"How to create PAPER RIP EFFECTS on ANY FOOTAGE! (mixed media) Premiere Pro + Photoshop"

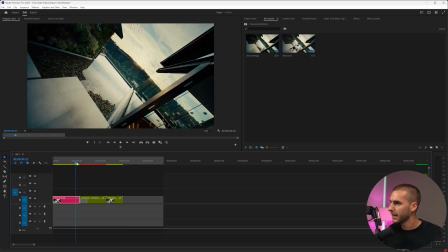So what we want to do is blend the beginning and the end with paper effects. And to make our footage match, we can go and import some printer paper overlays.
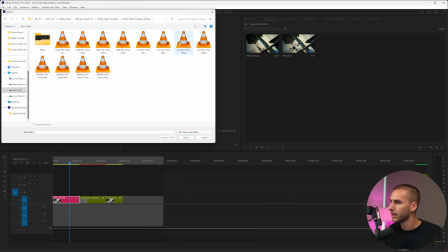I'm going to use the clean ones and then go to the low res 12 FPS and then drag that on and scale it up.
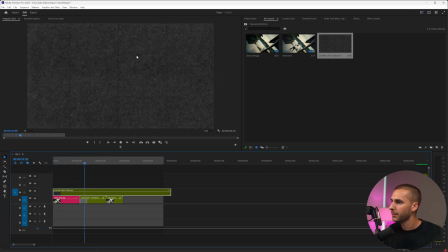And now you can see we have this printer paper overlay kind of happening.
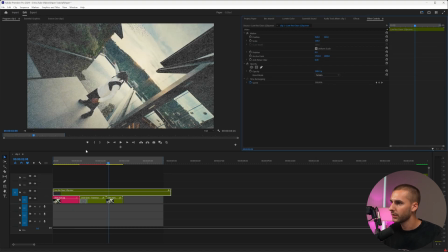And all we have to do is go to effects controls and change that to screen so we can get our paper effect to kind of match. And as you can see, when it goes over the transition, it gets brighter. So all we have to do is just cut out the overlay right where the transition happens, and we'll trim this down.
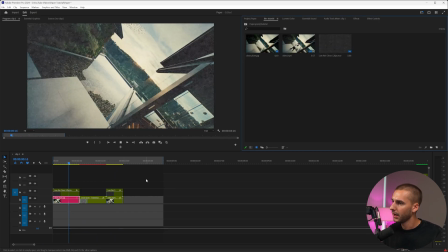And now we have this paper overlay throughout the whole entire thing. It looks a little stagnant, so what I'm gonna do is add some motion to it. And we can do that quickly and easily by going to this new item here, making a new adjustment layer, dragging it on above everything, and then going to effects and controls, and then adding the transform effect onto that adjustment layer,
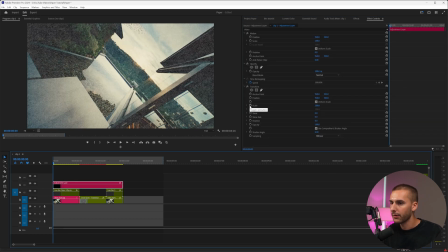and then going back into the effects controls, going and scaling it from 100 to maybe all the way at the end to something like 110. That way it just has a little bit of movement moving in. We can even uncheck use composition's shutter angle and change that shutter angle to 180. That way there's a little bit of motion blur. And now you can see the effect is a little bit more smooth now that we have that.
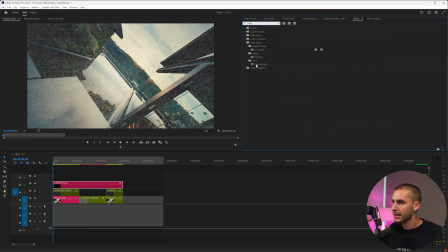One other thing I'm gonna add on is just a posterized time effect onto that adjustment layer and drag it above the transform. That way the zoom in is just a little bit more choppy and matches the paper effect. We're gonna change that posterized time to 12. And then I'm just gonna cut the adjustment layer over the effect part and remove the posterized time.
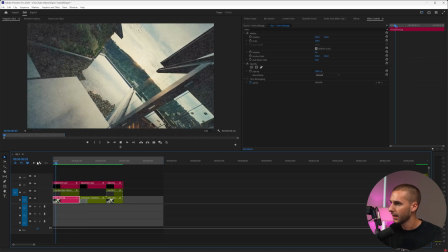That's just gonna make the effect look a little smoother. And now you can see we have Gunna popping up like this. There's just a few last things that I wanna do to sauce it up even further. In the example I showed you, there's these paper rips around the edges, which I really like.
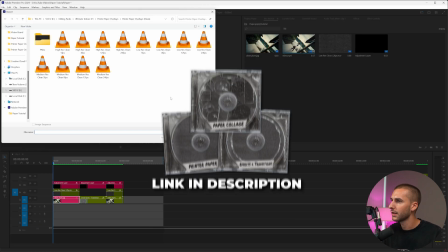So I'm gonna go ahead and add those in by importing the paper printer overlays, the scratch folder.
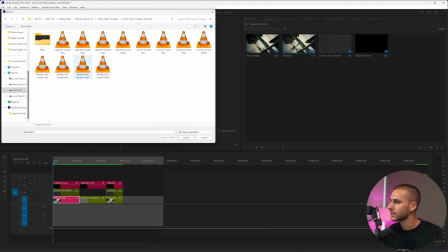We're going to use the medium res scratch 12 FPS and then drag that above everything,
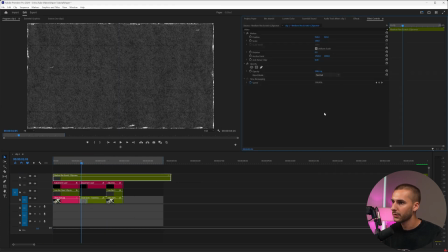scale it to our frame size, and then go to screen. And as you can see here, it does have this super washed out paper look.
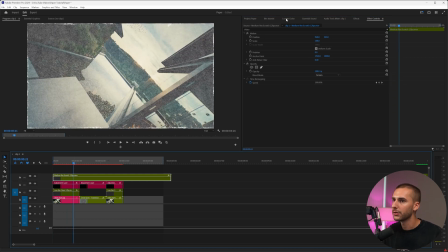And if you like that, you can keep it. But what I'm gonna do is go to Lumetri Color and then go to the curves.
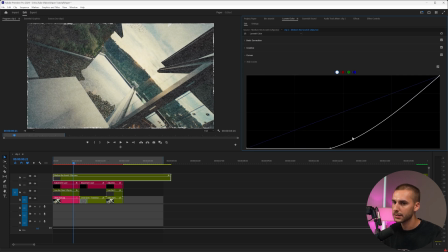I'm gonna remove all of the blacks and pretty much just increase the highlights. That way, the only thing that actually is gonna be changing is just having these rips on around the edges and these little scratches in the middle.
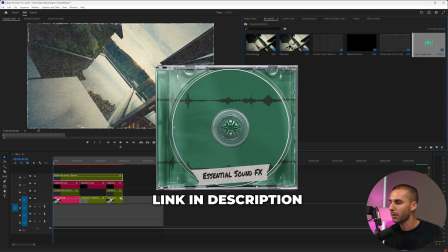And then for my essential sound effects pack, I'm gonna be using the paper crumble sound effect. You can use any paper crumble sound effect you have.
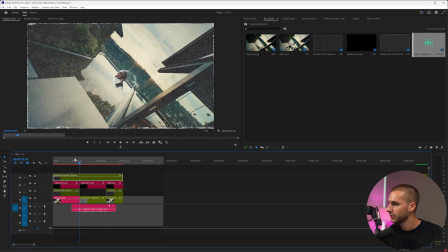And I'm just gonna have it last the duration of the transition. And then just like that, we've turned any clip into this paper rip effect. It's super quick and simple to do, so hopefully you enjoyed this video. If you wanna go snag the Ultimate Texture Bundle V3, the sound effects, or anything that I used in this video, I'll have it linked down below, as well as a discount code. And by the way, if you're watching this video right now, that means there's a buy one, get one free sale going on. So you can get the Ultimate Texture Bundle V3 and get the sound effects pack for free, or the Ultimate Texture Bundle V1 and get the V2 for free. Mix and match any of the editing packs you want. You can do that up to 3 times. That way you can get 6 editing packs for the price of 3. So I'd highly suggest you go through, stock up on some editing packs. That way you can use it in future edits. But that's all I got for you guys on this one. Peace.